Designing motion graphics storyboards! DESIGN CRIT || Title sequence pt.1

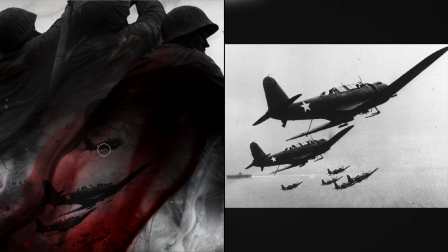[20:33]
And in this image specifically, they're dark and they have that same sort of diagonal thrust,
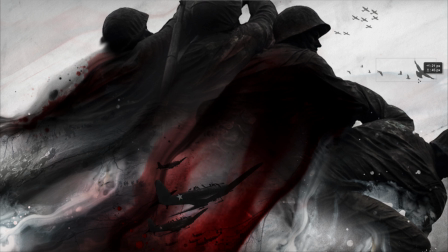[20:39]
so they won't contrast too much with what's going on down here and steal attention from our main thing. I also just want a little bit of activity in the upper left corner, so I'm going to borrow this smoke element from one of the other frames.
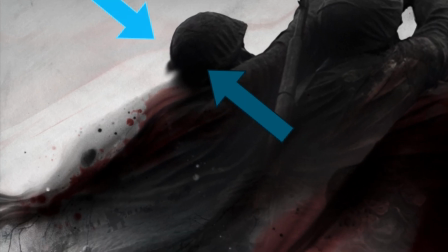[20:51]
With this guy's dark silhouette up against some really bright values, the edges of his body are fairly easy to pick out,
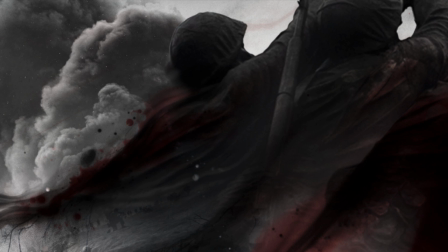[20:58]
but adding this dark gray smoke decreases that contrast along those edges, making him harder to spot.
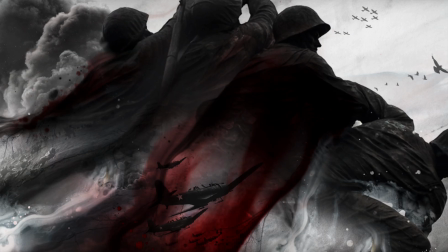[21:04]
So I'm carefully painting brighter values in the smoke so that that dark edge is still visible. I'm constantly taking care to make sure that certain things stay visible amongst all these elements,
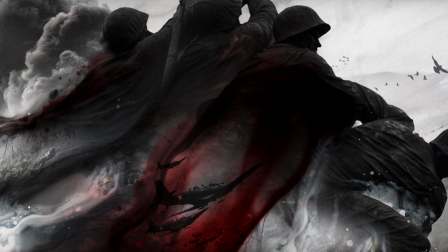[21:17]
so it doesn't all turn into a mess where you can't tell what's going on. And then I'm obscuring other elements that I don't want getting too much attention. So using different types of contrast to not only delineate and clarify certain elements, or even just parts of elements,
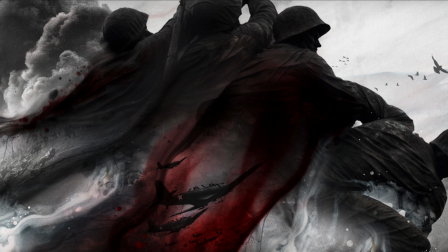[21:31]
but also to dictate which stand out as important and which fade into the surroundings as secondary details. All of that helps make it look better and helps the audience read what's happening so they can go on to understand that it's something about more than guns and kicking dudes in the nuts.
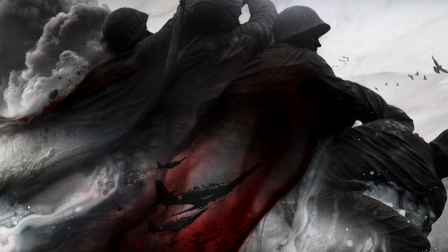[21:49]
And I think with that in there, it's looking pretty good. One thing I didn't intend on is that this smoke kind of makes it look like this stuff down below could also be on fire. Like squint your eyes for a second to make this look blurry. And some of the white inks look like flames, and the whole thing could be logs on a bonfire, right?
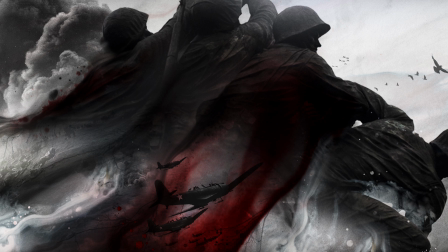[22:09]
Unintended, but I think that's a pretty interesting addition to the ideas here. Something you might feel more subconsciously than anything. That's kind of an awesome bonus. Personally, I think this is pretty great. Not proud of this one, even if it's really just a remix.
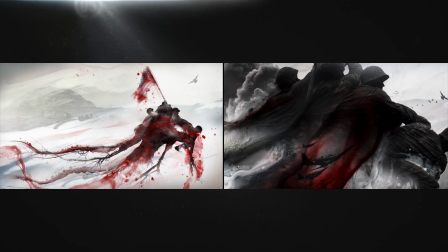[22:23]
The original is great in its own way. It has something to say about its subject, a perspective on it. It's more than just visual noise and gimmicks. It actually gives the audience something to think about and feel, which is really the point in this kind of project. But is also a hard thing to accomplish.
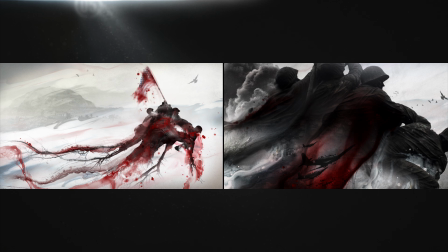[22:40]
My version focuses on what I think are the most compelling ideas, while hopefully toning down some others. And that means highlighting certain signifiers. The soldiers are much more prominent, and they have some identifiable details in them to push it more toward the authenticity of the photography,
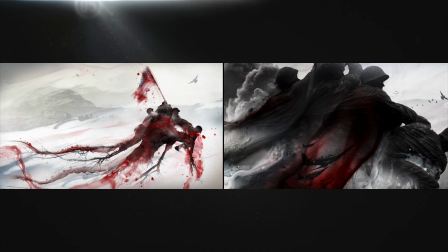[22:58]
instead of something that appears completely illustrated. No more tentacles, no more hill in the background, no more flag even,
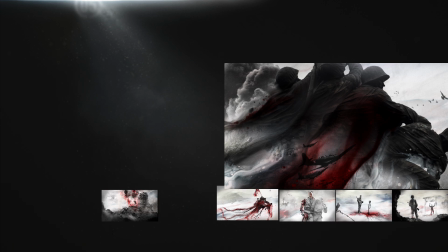[23:06]
because I think we can reveal that as part of a different story beat elsewhere in the sequence, which we'll talk about in the next two parts.
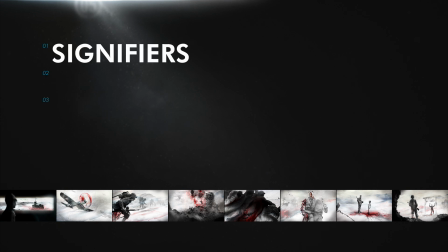[23:14]
You can see lots of reasons why identifying the signifiers in your own work is such a powerful skill.
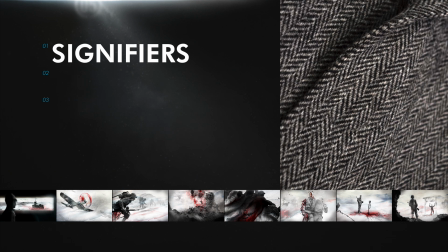[23:21]
It's so helpful to know what the major and even minor elements might be indicating to your audience,
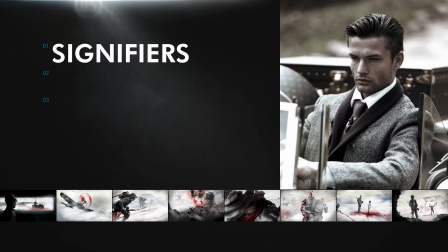[23:27]
both alone and as collections that add up to signify the complex things you're really trying to convey.
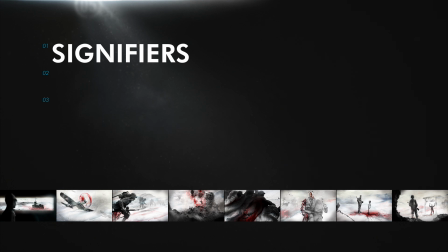[23:33]
That's what helps you figure out if your imagery feels right or is saying the right thing, and if not, what you can adjust to get it there. But in the next part of this series, we'll tackle some of these other frames and talk more about story.
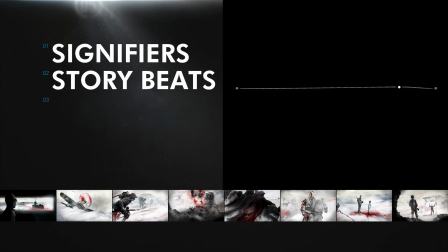[23:46]
Once you have your viewer's attention, how do you add up the details into something they're really going to be into? And then how do you evolve that and lay it out over a sequence of images or shots?
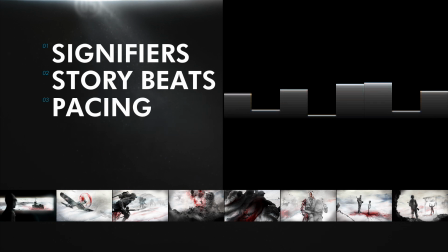[23:56]
And then in the third part, we'll talk more about pacing, dialing the images up or down in various ways to take your audience on an even more dynamic ride, putting them on an emotional roller coaster and really giving them an experience.
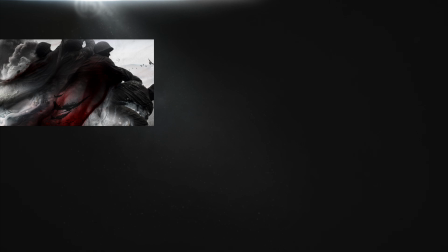[24:10]
Whether your take on a topic is gritty and photographic, or more illustrative, or even something completely abstract,
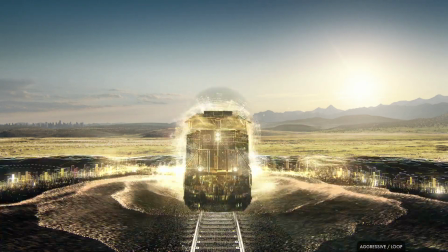[24:18]
working in live action or with vectors or full-on 3D,
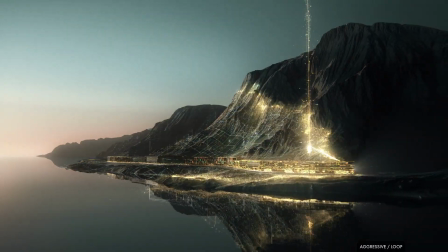[24:22]
the stuff we're talking about here applies to every medium and to whatever style you're into.
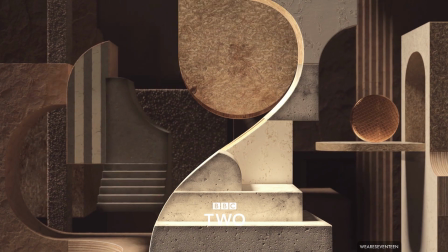[24:28]
And it's the stuff that really makes or breaks what you're doing.